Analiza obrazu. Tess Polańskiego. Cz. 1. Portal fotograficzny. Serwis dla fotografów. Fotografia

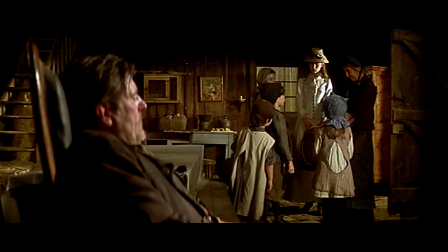Zwróć uwagę, że właśnie najjaśniejszą plamę stanowi właśnie Tess i ona tutaj przyciąga uwagę. Jestem pewien, że operator nie korzysta tutaj ze źródła naturalnego.
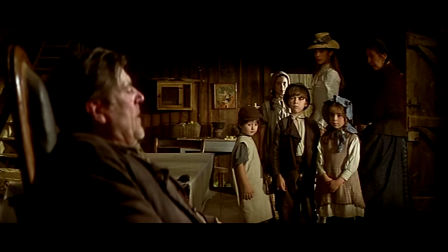To jest w praktyce niemożliwe, więc to są sztuczne źródła światła, które imitują właśnie światło,
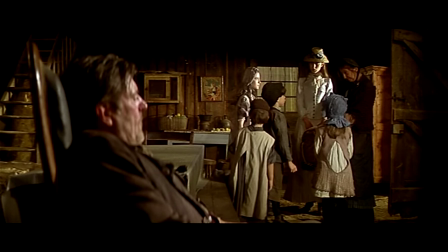które tam mogłoby być w takiej sytuacji. Zwróć uwagę, że jest to dość kontrastowe światło. Tutaj mamy kolejną scenę wizyty u pani d'Urberville.
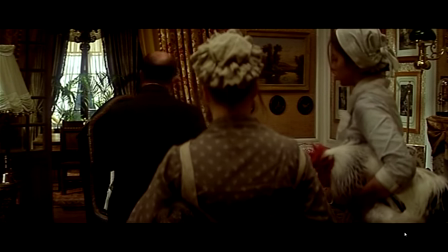Mamy jedno główne źródło światła, które jest usytuowane po lewej stronie, oświetla bardzo mocno panią d'Urberville.
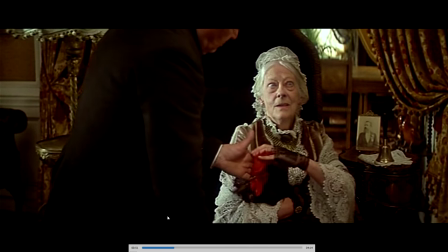Ona jest właśnie tutaj w centrum uwagi, jest najjaśniejsza.
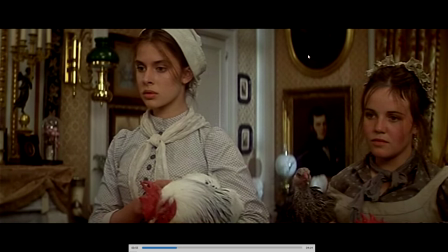Później mamy okno i to okno oświetla właśnie tę scenę,
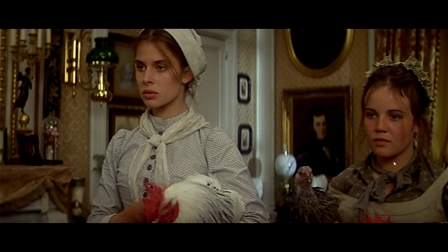oświetla właśnie Tess i oświetla pracownicę państwa Dabervillów. To światło jest rozproszone, ponieważ ono jest dużo, dużo słabsze i część światła,
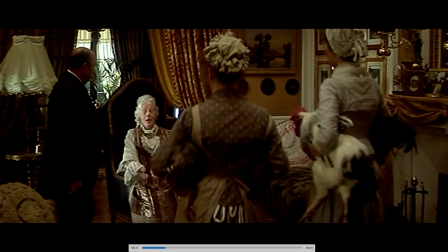które pada właśnie tutaj z lewej strony i odbija się od przedmiotów, od ścian, od sufitu i dodaje się do tego światła, które jest na wprost. Ono jest dużo słabsze, tak jak wspomniałem przed chwilą, i daje to taki bardzo, bardzo miękki efekt.
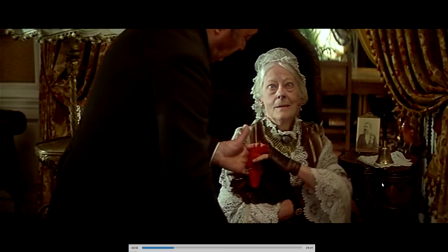Także w tym zbliżeniu pani Dabervill jest tutaj bardzo mocno zaakcentowana,
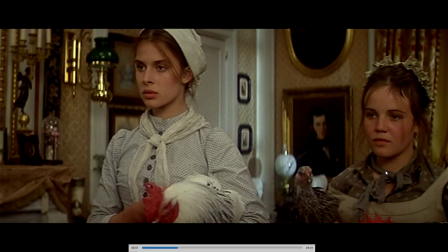natomiast Tess i jej koleżanka z pracy delikatnie, w zasadzie nie odróżnia się od tła.
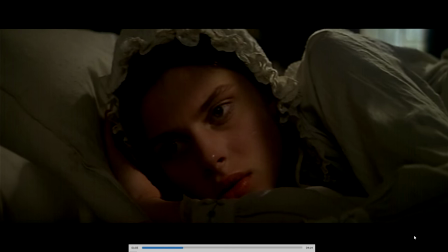W kolejnej scenie mamy do czynienia również z dwoma źródłami światła. Jedno pada nieco z góry, oświetla tę część twarzy.
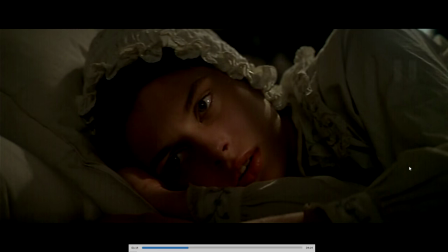Drugie wypełnia właśnie ten cień. I w zasadzie nie wyobrażam sobie, żeby film był zrealizowany jednym źródłem światła, ponieważ tutaj byłby kompletny cień, byłby o taki mniej więcej cień jak w tym miejscu, czy jak w tym miejscu.
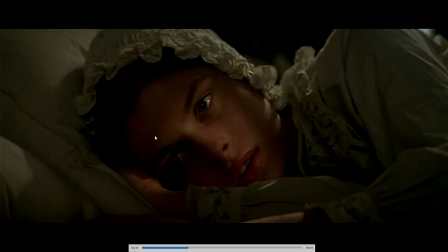Tego byśmy tutaj pewnie nie chcieli. Wizualnie byłoby to nieciekawie, więc jeszcze jest jeden naświetlacz, nieco słabszy, ale jednak wypełniający tę część twarzy. I taka zasada, najprostsza zasada właśnie w filmie, światło rysujące i światło wypełniające jest tutaj właśnie zastosowane. I cała ekspozycja jest bardzo, bardzo obniżona, więc jest to bardzo, bardzo, można powiedzieć, mroczna, ciemna scena taka, która przybliża też postać, bardziej pokazuje właśnie twarz,
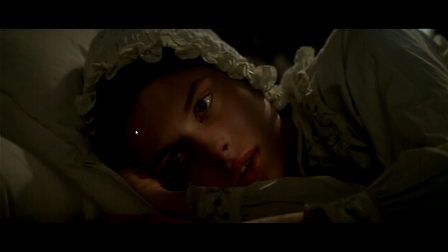jej nastrój, mimikę i oddając właśnie taki efekt intymności, zbliżenia i pokazania człowieka z bliska.
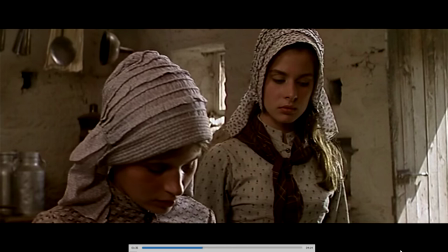Tutaj w tej scenie mamy jasne wnętrze, bardzo jasne wnętrze z wieloma źródłami światła. Mamy drzwi, które dostarczają nam najwięcej światła, mamy okiennice,
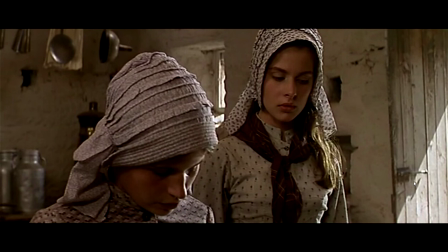które znajdują się w różnych miejscach i prawdopodobnie jeszcze są tutaj świetliki, ponieważ jest to pomieszczenie robocze, więc tutaj musi być dużo światła. To ujęcie, można powiedzieć, jest takie dynamiczne, żywe, ponieważ mamy tutaj bardzo mocne cienie, tak jak na przykład w tym miejscu, i bardzo mocne światła.
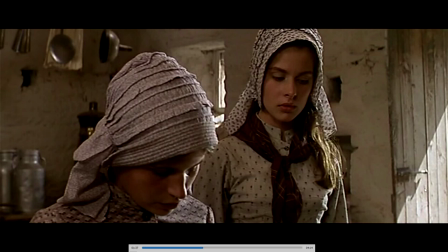Tutaj drzwi są oświetlone i fragmenty ubrania też, i tutaj okiennice.
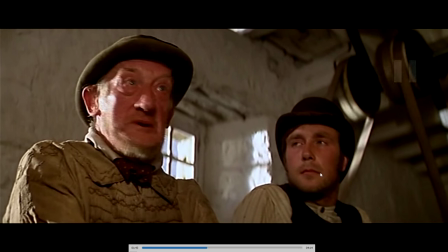Trzeba zwrócić uwagę, że w tej scenie również jest pewna zachowana dynamika, natomiast ta postać, ten pan jest tutaj
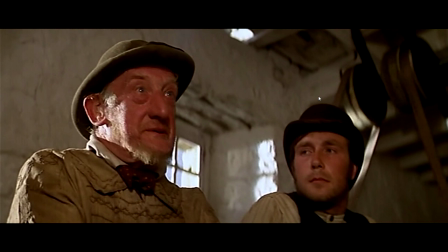oświetlony dodatkowo źródłem światła, które sugeruje, że jest tam jeszcze naprzeciwległa okiennica czy jakiś świetlik. O, tutaj widzimy u góry gdzieś jakiś świetlik jest, prawda? Który oświetla, rozświetla właśnie twarz i powoduje ten blask w oczach tego pana. To jest kontra właśnie pochodząca z tego światła z drzwi.
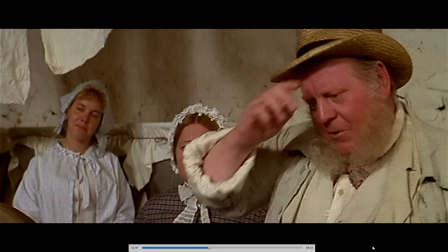Tutaj nie mamy żadnego takiego ostrego światła, więc ta scena, to ujęcie wypadło troszeczkę mniej kontrastowe, mniej dynamicznie,
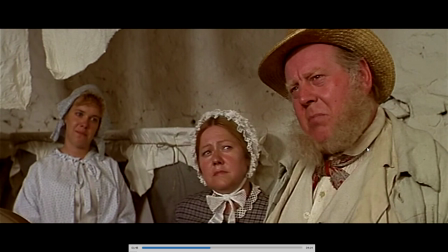ale również, jak widzicie, jest sugestia, że naprzeciw znajdują się drzwi lub okno, które oświetla wszystkich tutaj aktorów. No i tutaj bardzo trudna scena, bo mamy wnętrze. Zobacz, że na zewnątrz jest słoneczna pogoda. Jeden z głównych bohaterów, Angel, rzuca tutaj ostre cienie, a we wnętrzu mamy postacie, które są bardzo, bardzo ciemne, bardzo duża rozpiętość tonalna i negatyw przeniósł to, można powiedzieć, czyli mamy szczegóły tutaj w najjaśniejszych partiach obrazu i w najciemniejszych partiach. I to jest niesamowite, jaka jest tutaj pojemność tego negatywu i taka dynamika świetlna tej właśnie sceny.
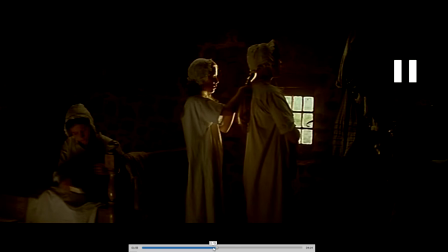W każdym z tych momentów mamy tutaj czytelność twarzy, mamy czytelność w najdrobniejszych szczegółach.
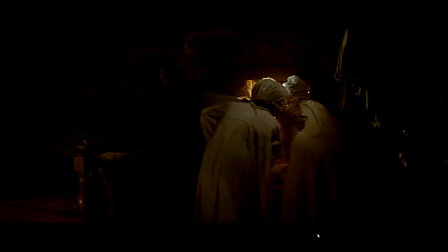Kolejna scena, moja ulubiona, najbardziej precyzyjnie tutaj zrobiona, z największą finezją. Mamy tutaj wieczór, mamy zachód słońca. Dziewczyny zebrały się tutaj, patrzą, co robi Angel, ich obiekt westchnień. Zbierają się wokół małego okna, które daje tutaj światło. I zwróć uwagę, że
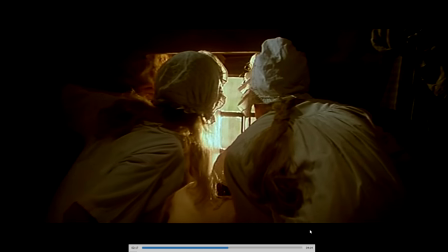za oknem mamy
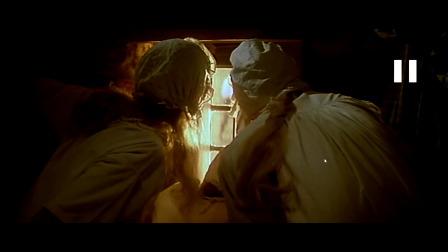pełną informację i w tym momencie właśnie pojawia się Angel i również on jest czytelny, prawda? Więc tutaj wszystkie, czy większość tych faktur, które jest wewnątrz, są tak oświetlone,
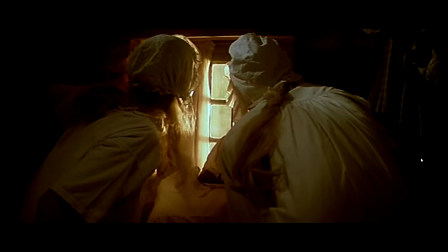tak tutaj wypełnione światłem dodatkowym, że one są czytelne i to, co na zewnątrz, również jest czytelne. Mamy najazd, później kamera pokazuje nieco szerszy plan.
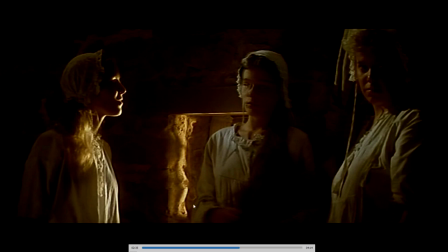Wszystko po to, żeby pokazać dziewczyny w półzbliżeniu i zwróć uwagę, że to światło, które dociera z okiennicy, oświetla tę postać w takim światłem kontrowym,
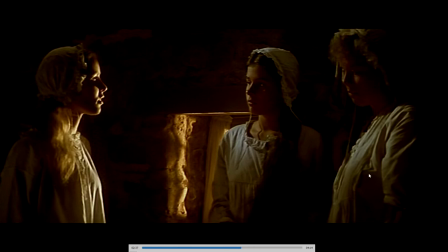podświetlającym, pokazującym tylko kontur. Natomiast dwie pozostałe dziewczyny, one są oświetlone tutaj dodatkowym naświetlaczem, który gdzieś jest usytuowany po lewej stronie, i zwróć uwagę, że ich twarze i ubrania są dosyć jasne, stosunkowo jasne.
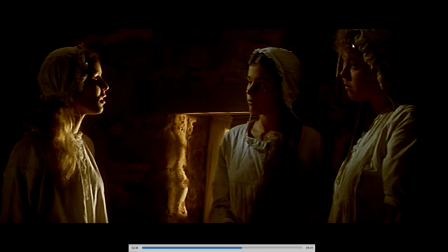Daje nam to do zrozumienia, czy sugeruje to, że światło, które wpadło przez okiennicę, odbiło się od ubrania tej dziewczyny, świeci nam właśnie na te dwie twarze. Natomiast jednak gdybyśmy wyłączyli to światło, które jest po lewej stronie, ten naświetlacz, to zupełnie inaczej by się układało to światło,
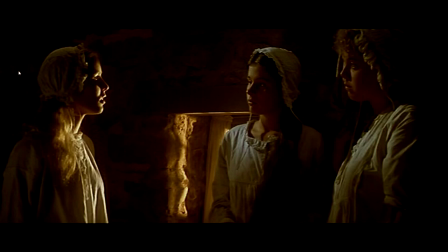zupełnie inne byłoby proporcje, po prostu one byłoby oddane w sposób zbyt ciemny, więc ten naświetlacz,
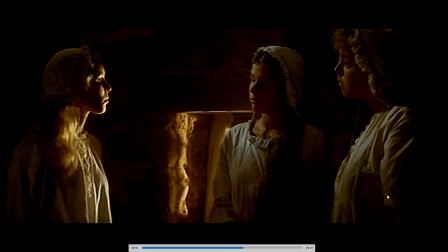ta lampa, która jest ustawiona po lewej stronie, jest tutaj konieczna, ale ona działa bardzo, bardzo subtelnie,
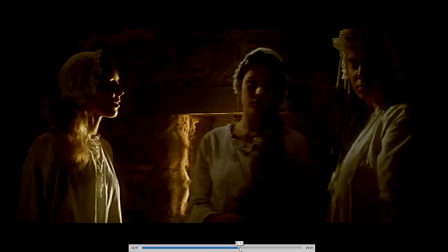działa w sposób delikatny, żeby nie zepsuć tego subtelnego światła i tej sceny.
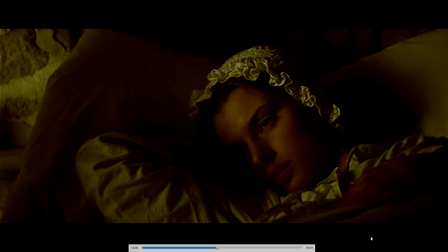Dodatkowo mamy tutaj przebitkę na TES i tutaj operator zdecydował, że będzie oświetlona tylko jednym światłem, czyli jest to przeciwieństwo tego, co mówiłem wcześniej. Zobacz, mamy tutaj taki blik w oczach. Oczy nie są martwe i to również jest pewna zasada w filmie.
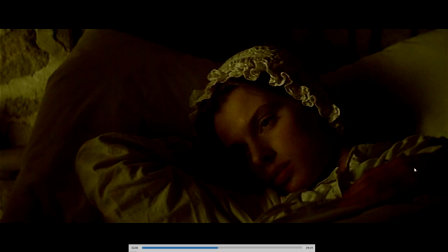I ta dolna część twarzy jest zupełnie zatopiona w mroku. Ona jest w tej chwili zakochana w tym Angelu. Natomiast te dziewczyny wzdychają, jeszcze o tym nie wiedzą, czy domyślają się.
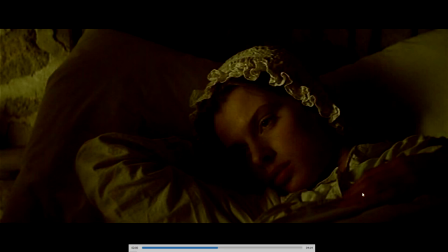W każdym razie tutaj jest taka scena niepewności i bardzo, bardzo subtelnie i bardzo ładny światłocień tutaj się układa na twarzy.
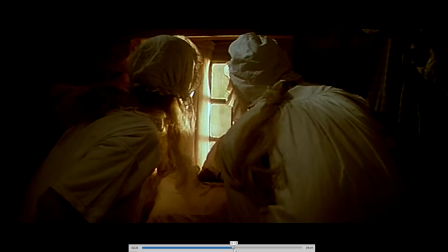Tez, niemniej mamy bardzo duże partie ciemnego obrazu.
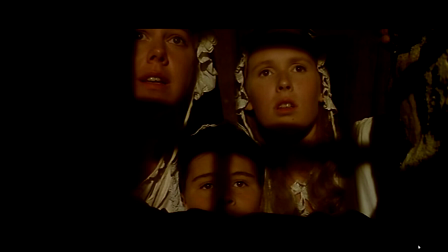Dziewczyny spoglądają w okno, no i mamy właśnie takie ujęcie. Światło zachodzącego słońca daje nam właśnie taki efekt,
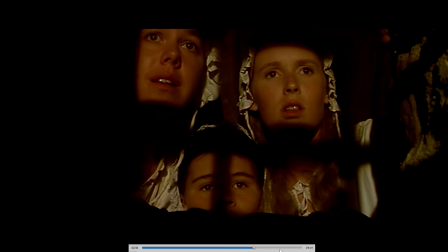co potęguje dokładnie w tym miejscu wrażenie niedostępności Angela właśnie dla tych dziewczyn,
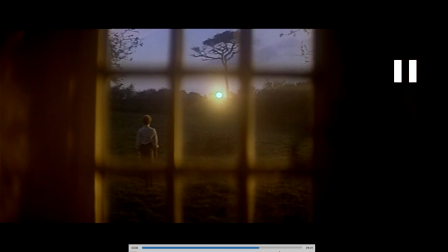nie pomijając już właśnie fantastyczną tutaj grę aktorską i na tych twarzach tutaj wszystko się odbywa. One są zacieśnione, są tutaj otoczone ciemnością, one są wewnątrz, on jest na zewnątrz i ostatnie ujęcie wygląda w ten sposób.
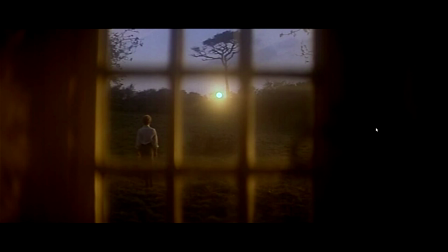Widzimy to, co te dziewczyny widzą, bo one naprawdę są tutaj skupione wokół tego okna, ale kamera tutaj nam pokazuje to, co one widzą i mamy tutaj wspaniały zachód słońca. Oczywiście ta scena nie została odegrana przy zachodzie słońca, bo jest to fizycznie niemożliwe. Tam stały lampy, które naświetlały, które oświetlały je,
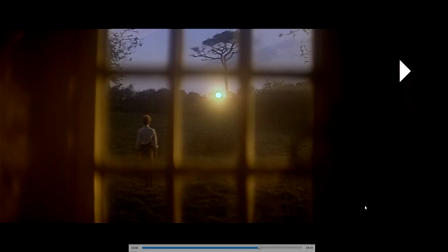natomiast to ujęcie zostało wykonane zupełnie w innym miejscu. Po prostu no nie ma takiej możliwości, żeby po prostu nagrać taką scenę i przy świetle, które się zmienia,
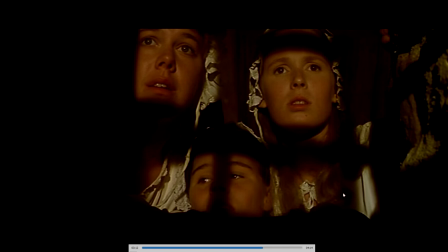świetle, które zmienia kolorystykę, zmienia natężenie, ten cały proces dzieje się bardzo, bardzo szybko.
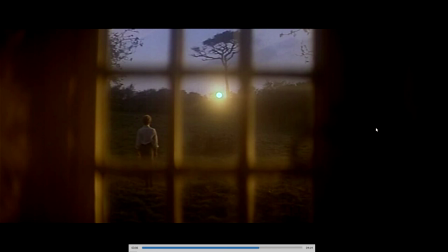Także mamy taką scenę, która jest no, prosto wybrane żywcem z malarstwa, chociażby z Rembrandta na przykład.
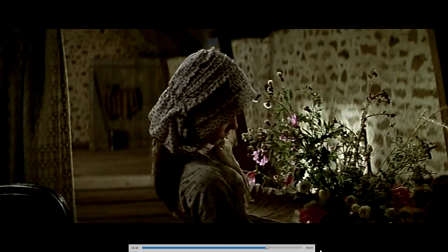Kolejna scena jest oświetlona większą ilością światła, jest ona wypełniona różnymi światłami,
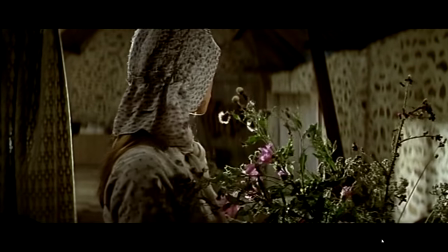które najczęściej będą tutaj ustawione u góry.